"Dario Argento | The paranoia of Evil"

They seem apparently normal and decent, but they must carefully hide their traumas,
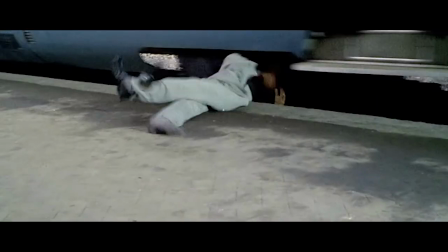(4:23)
madness and distress from the people around them,
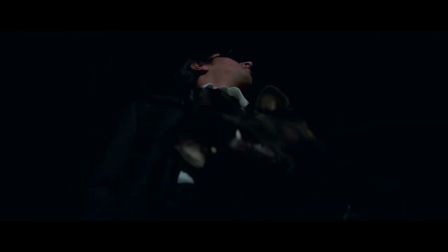(4:26)
because otherwise they would be irreparably marginalised from the world they live in.
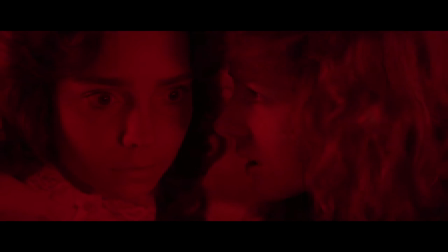(4:33)
This threat is constantly recalled by the present of the color red, a bright, violent and aggressive red,
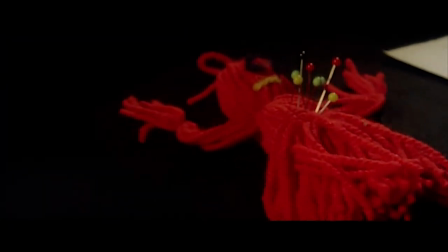(4:42)
a warning and danger signal, a reference to Eros and Thanatos, love and death.
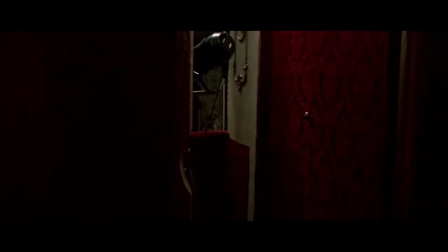(4:51)
This color is found in many places,
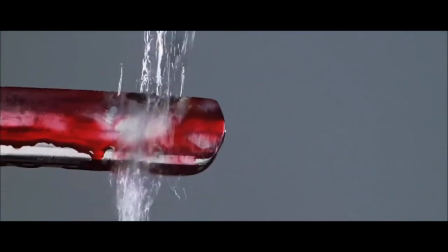(4:54)
from the curtains of a theater to the blood-covered knives and warns us to never let our guard down.
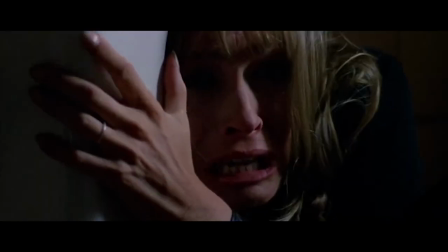(5:02)
However, the assassins don't kill for pleasure or fun, they kill because of fear.
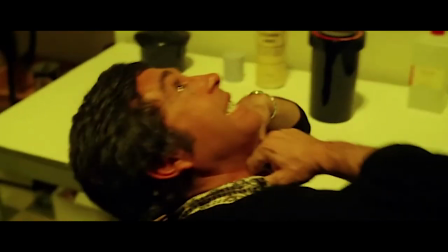(5:09)
The fear of their world falling apart, the fear that their shady past might come to light,
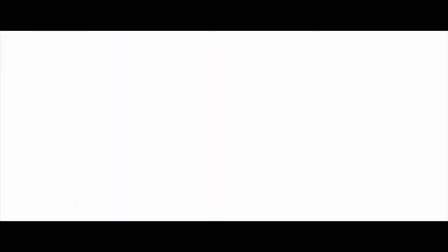(5:15)
that the apparently respectable society where they live might exclude them.
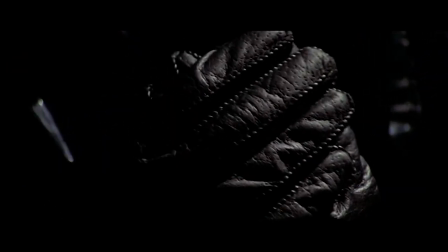(5:21)
They are sick people living in the shadows, wishing to remain in the darkness,
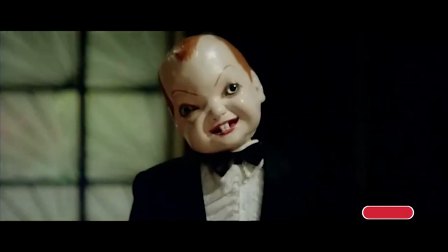(5:27)
smashing with savage brutality any attempt to disclose their true appearance,
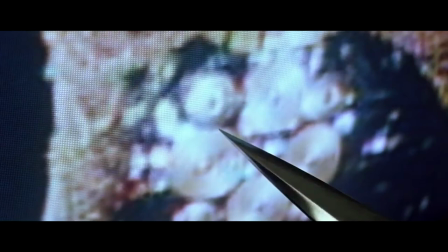(5:31)
as a completely rotten core in an apparently perfect apple that corrupts with its wickedness anything it touches.
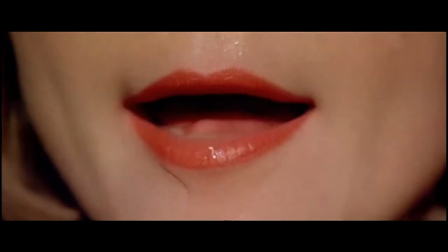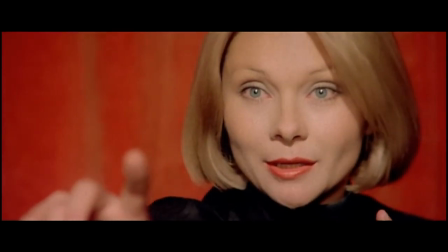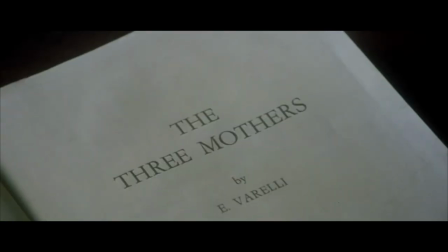(5:53)
Differently, in the trilogy of the Three Mothers,
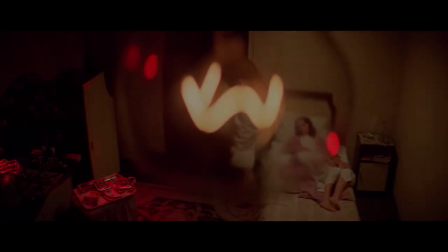(5:56)
Argento abandons the realistic context typical of the works he had realized until that moment to dedicate himself to the Unreal.
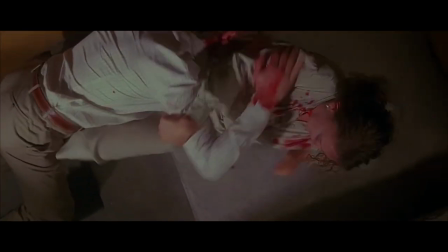(6:05)
Thus, the structure of his films changes too, becoming more and more dreamlike and illogical.
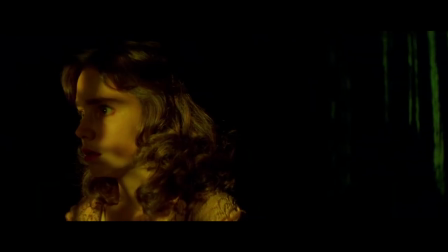(6:14)
His works turn into dark fables characterized by marvelous and innovative color and light effects.
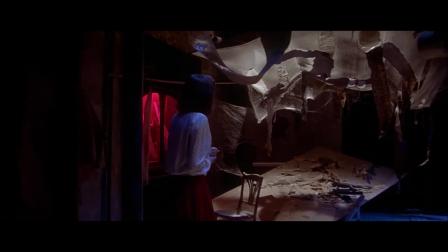(6:23)
Everything becomes increasingly surreal,
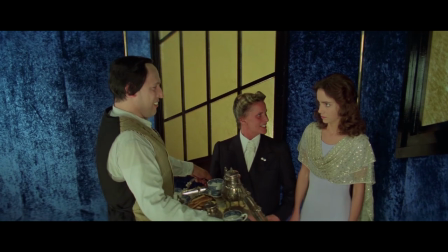(6:26)
getting to resemble the extreme and dreamlike or nightmarish aesthetics of the German Expressionism.
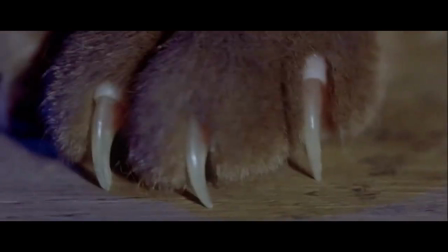(6:35)
The violence reaches pinnacles of exacerbation never shown
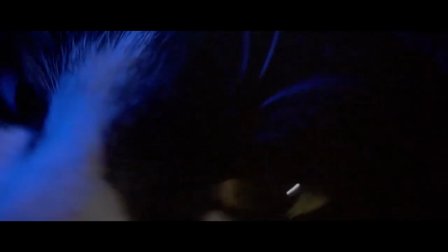(6:39)
by the Roman director before and emotives of the killers change too.
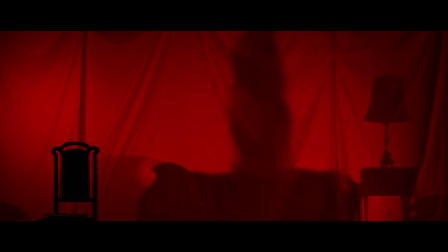(6:45)
The witches represent evil in its purest and cruelest form.
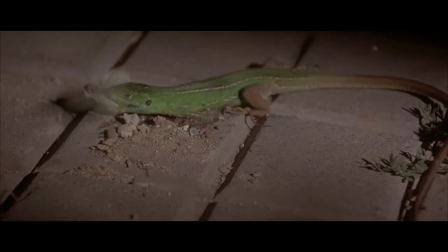(6:50)
They are not ruthless creatures because of mental illnesses, nor they are driven by a vengeful or self-preservative spirit.
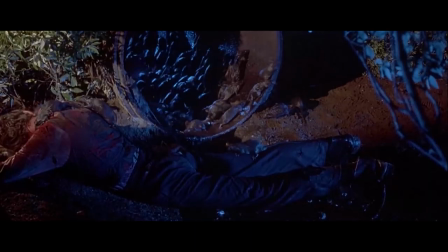(6:59)
Instead, their only goal is to accomplish evil deeds in order to obtain personal advantages,
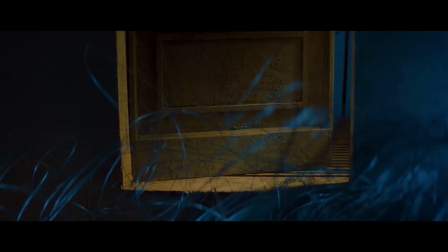(7:05)
achievable exclusively through other people's suffering.
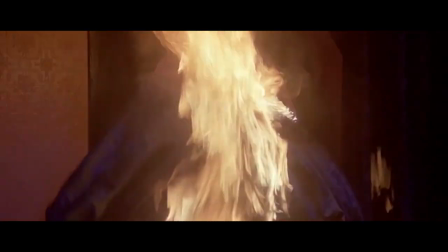(7:11)
Thus, everything becomes a deadly dance macabre,
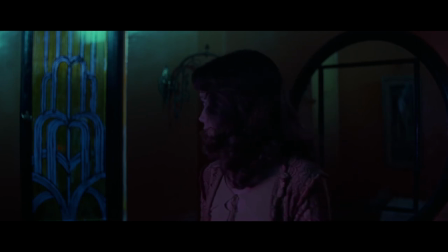(7:16)
where their narrative logic and coherence give way to horror and slothal,
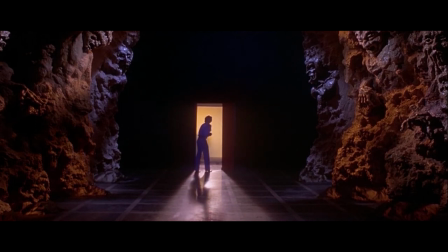(7:21)
making these films emotional experiences that overwhelm the narration, praises to the cruelty of evil as an end in itself,
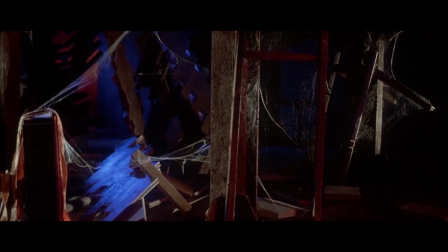(7:30)
and nightmares from which is impossible to escape until their devastating and awful ending.
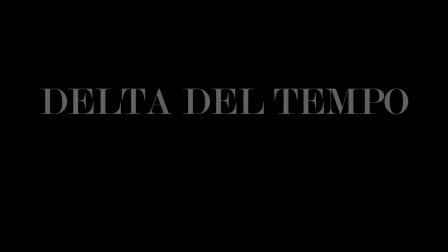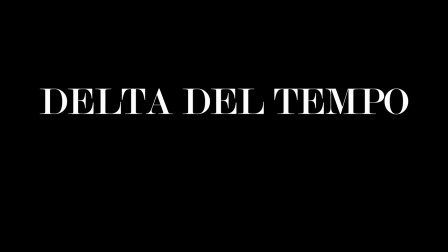notification bell. We hope to see you soon in our next video. Ciao a tutti!